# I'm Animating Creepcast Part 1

Hi guys, welcome to Purple Corner. How are you doing? Today I've bitten off more than I can chew. In the last episode, I mentioned that I listened to some podcasts while creating my animations, and coincidentally, one of my all time favorites just celebrated their 1 year anniversary. And one of my big dreams is to make a short animation about my favorite YouTubers. So I decided to jump at this opportunity and make an animated short about Creepcast. So without further ado, if you enjoyed this video, please leave a like and let's get into it!
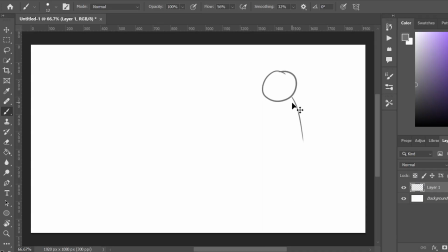[0:35]
Before I got into drawing, I needed to pick an audio that I would like to animate. I was reconsidering if I should make a scary video or a funny video, but considering my recent scary attempts, I decided that I have higher chances of success with the funny video.
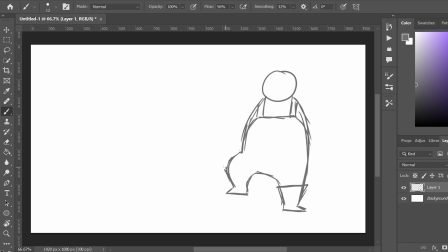[0:53]
So I decided to go for the 1 year anniversary episode, which is Dead the Caver. There was one part where they just started doing this really funny redneck accent. And I don't know what it is with me and accents, but I just find them hilarious.
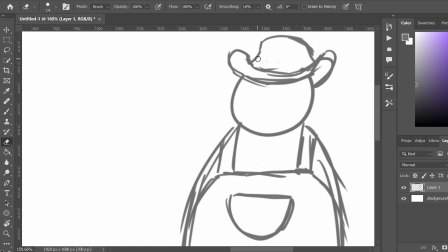[1:10]
And I just imagined two American neighbors, like dads, talking across the fence about how life was back then.
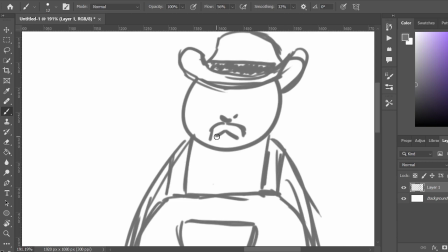[1:19]
So I started by designing a character for Papa Meat. He is also known as Meat Canyon on YouTube and he makes these really wicked animations, so I really hope he likes this.
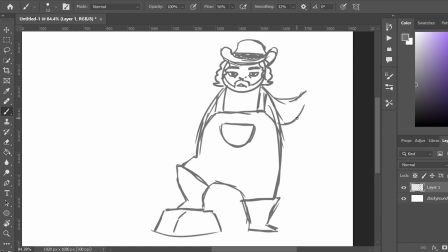[1:29]
With his accent, he just kind of reminded me of this farmer dude, so I gave him this cowboy hat and he is kind of a bigger guy, so I made him more round with these almost hose-like arms.
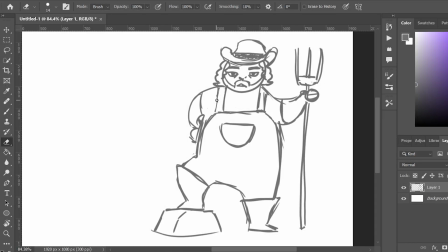[1:43]
I gave him a really tired look because he always sounds like he's falling asleep. Next, I started designing Wendigoon.
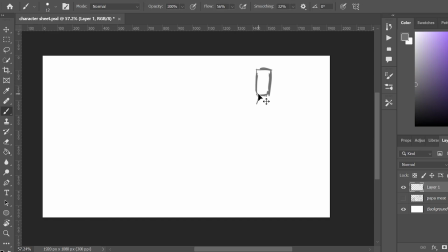[1:51]
He is more of the skinny character, not to mention he recently cut his beard, so he just has this mustache. And he gives off big Christian dad vibes who also loves his guns.
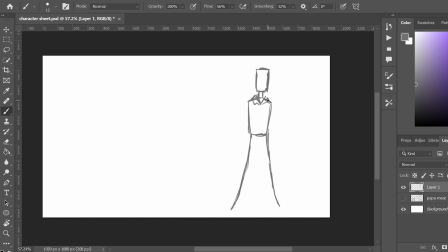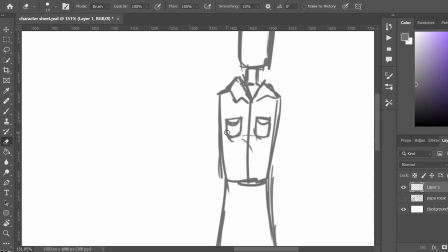[2:12]
He usually wears shirts, so I gave him this shirt, except for the redneck part.
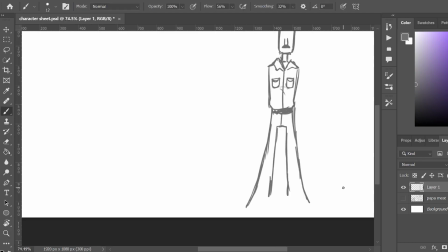[2:18]
I just made the sleeves ripped off, and also these white jeans.
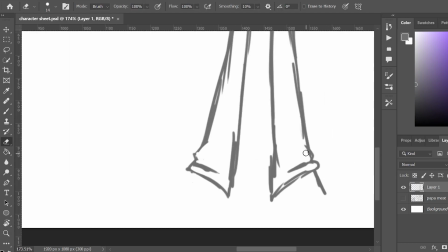[2:24]
Also some nice cowboy boots for proper yard work. When I was young, my family was also Christian,
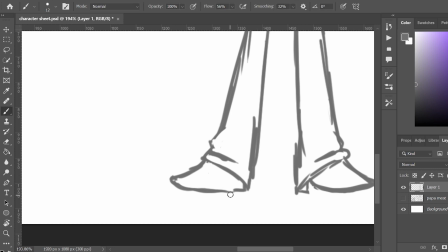[2:31]
and we had this friend who also had a mustache and was really skinny and tall,
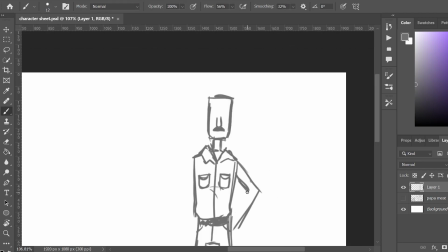[2:37]
and I think I captured his vibe perfectly within this character.
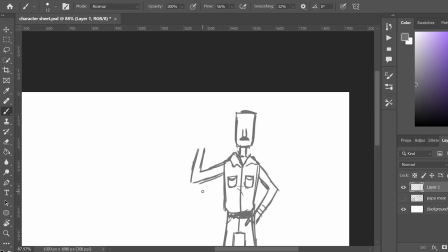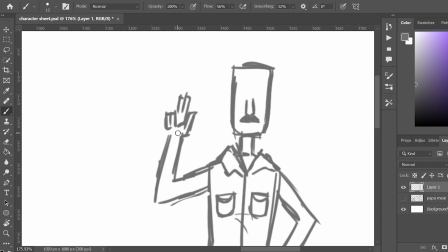[2:51]
I wanted to make him holding a shotgun, but then I realized I can't draw guns. So I just made this really tiny pistol to get the message across.
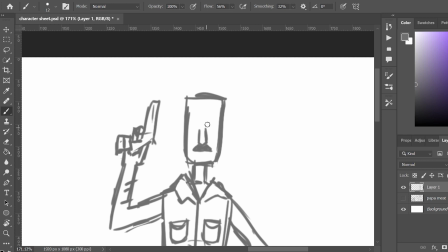[3:01]
The way he talks in this episode, it just sounds so dead inside that I was like, I just have to give him deadbeat eyes, no expression whatsoever.
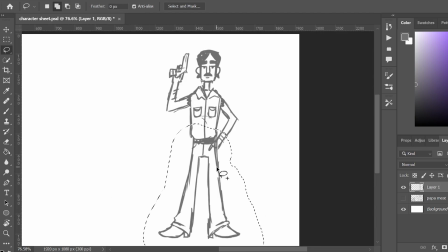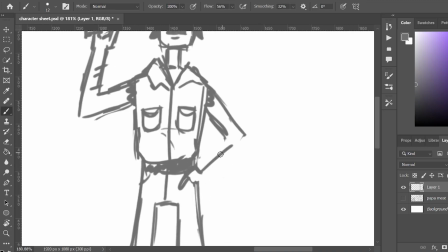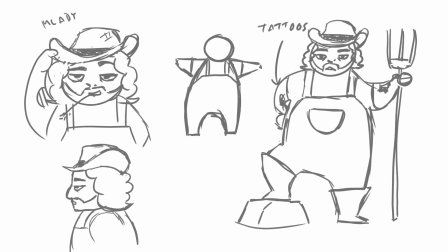[3:27]
So I had the basic sketches with some side views and also the general body shape.
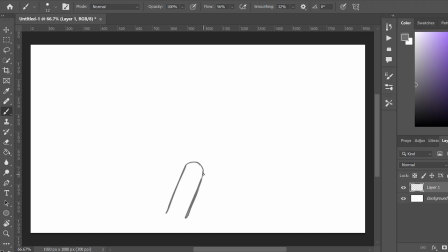[3:32]
And then we got into drawing the storyboard. When I started making this animation, I was really doubting myself because I was just really afraid that people would get offended about some of this.
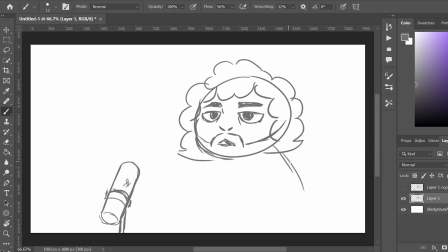[3:50]
It's all really just a satire for these American guys, boomers, and they just talk so many politics. So I was thinking maybe people will think that I'm just hating on the rednecks or something, but truth be told, I never really met one in my life as I'm not American.